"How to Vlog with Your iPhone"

In this video, I'm going to show you how to create a vlog that perfectly captures a day in your life.
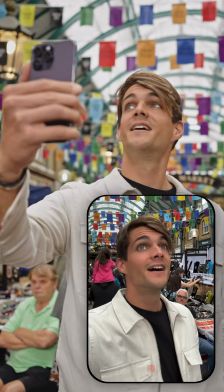(0:04)
Trust me, it's simpler than you might think. It's all about sharing unique experiences from your point of view to provide a deeper insight into your world. In this case, I'm going to start by saying that we're going to explore the surroundings together.
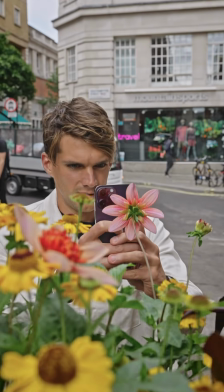(0:17)
Next, we'll hit the streets in London, exploring interesting locations and engaging in different activities,
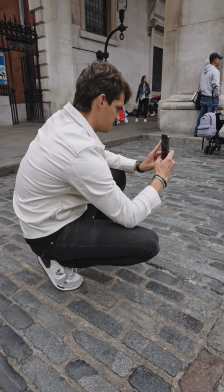(0:22)
capturing these moments in a way that invites your audience into the experience.
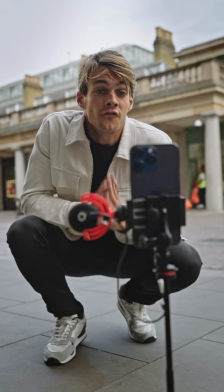(0:26)
In some clips, I'll be talking directly to the camera, which creates an immediate connection with the viewer.
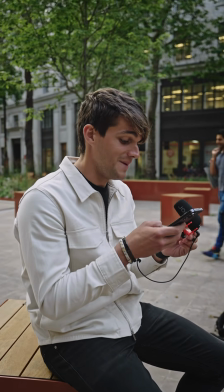(0:32)
And we're also going to mix the live narration with a voiceover. It's this direct conversation that gives the vlog its unique personal touch.
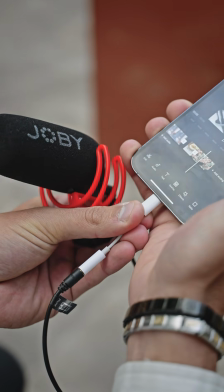(0:40)
In the end, we'll assemble our clips together. I'll guide you through the process of recording and adding the voiceover, ensuring your story flows seamlessly. It's time to record the first clip right from here. And to ensure the best audio possible, I'm going to attach an external microphone and just hold it in my hand.
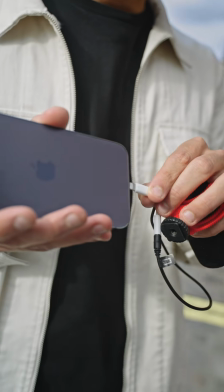(1:00)
So let's do it together. Just going to have it right here. There you go. Then I'm going to open video mode, switch to the front camera, and then I'm going to do a little movement coming from the button just to catch the viewer's attention. And then I'm going to say the phrase.
Good morning!
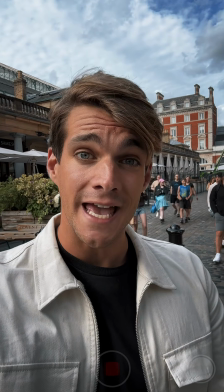(1:18) Today we are exploring Covent Garden together. But first thing first, let's grab a coffee.
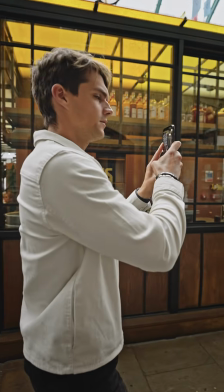(1:23)
Next, we'll walk around Covent Garden, exploring interesting locations and engaging in different activities,
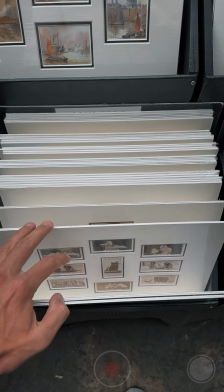(1:28)
capturing these moments in a way that invites our audience into the experience. Now let's go shoot some more content around Covent Garden. So now we're at the Apple Market. I'm going to use the 0.5x just to have an establishing shot.
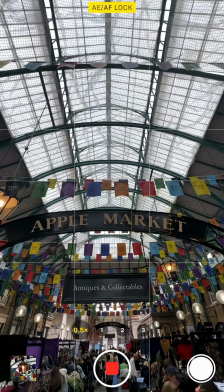(1:46)
So I'm going to start from the top and then slowly I'm going to tilt down the iPhone.
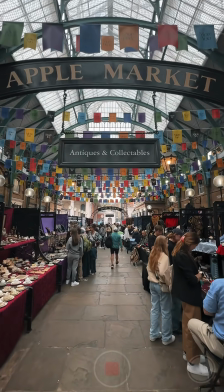(1:52)
There you go. And then we're going to go walk in and see if we can find anything. So now I'm going to take a few close-up of the objects that we can find so that I can put it in the vlog afterwards. I'm going to use quite a bit the Dutch angle because I like the rotation of the iPhone whenever we're taking videos. So let's keep going and see what we can find.
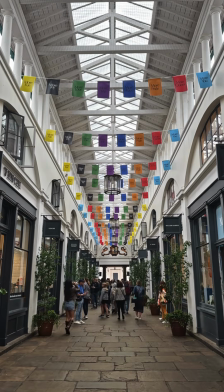(2:23)
So now I want to take an establishing shot of this gallery because it looks amazing. I want to try to keep the symmetry, having the leading lines as well of the various shots.
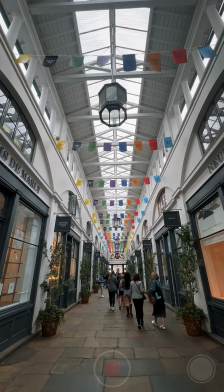(2:31)
I'm going to use the 0.5x camera so I can take more of the surroundings and slowly walk a little bit forward.
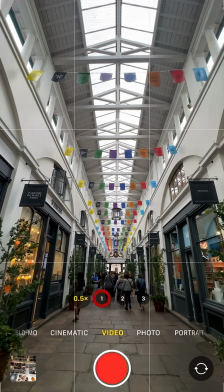(2:39)
There you go. So we have a little push-in movement. Then I'm going to try to do the same thing but with 1x and see which one looks best, but this time without moving. Yeah, just like so. And that's it. And then I'll have more choices in post-production whenever I'm going to edit this one to see which one looks best. Let's keep going.
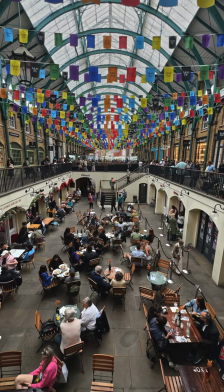(3:04)
So now there is this amazing location here in Covent Garden and I'm going to try to take a tilting shot.
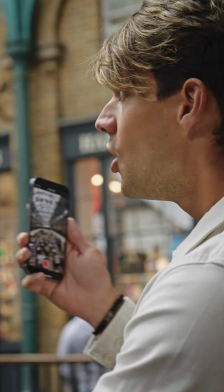(3:09)
So I'm going to tilt up my iPhone to reveal all these beautiful colors and this beautiful scenery.
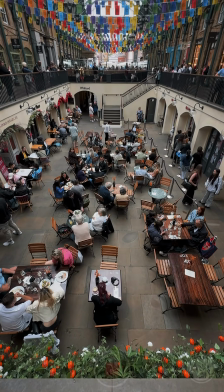(3:14)
So let's try it together. I'm going to point it down to see all the people that are dining and then slowly tilting up my iPhone to reveal all the colors.
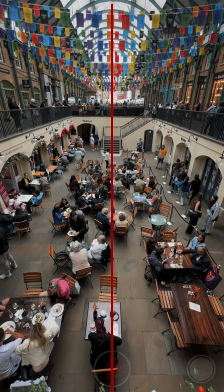(3:23)
And that's amazing. We've got a lot of symmetry, a lot of leading lines here, a lot of things happening, and I think it's gonna look great. Let's keep going.
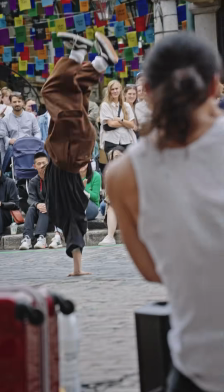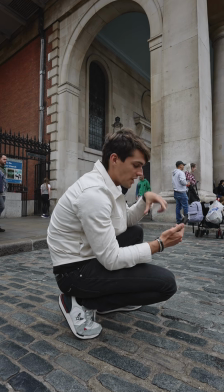(3:37)
So now here there are some acrobats and I'm gonna try to get a video of them in slow motion. Let's see.
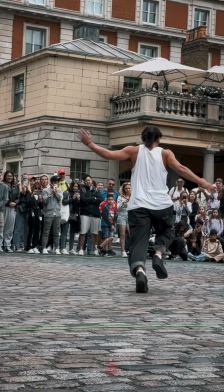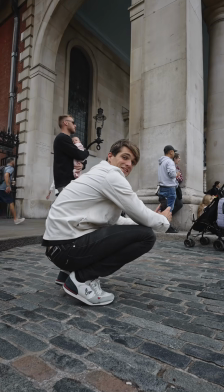(3:49)
Wow, these guys are so good.
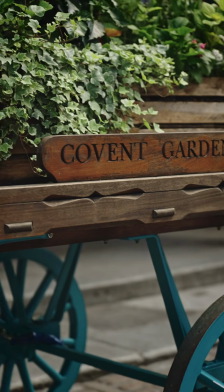(3:59)
So I want to try to take some macro shots to capture the details that I see around. So in this case, there are some beautiful flowers here in Covent Garden.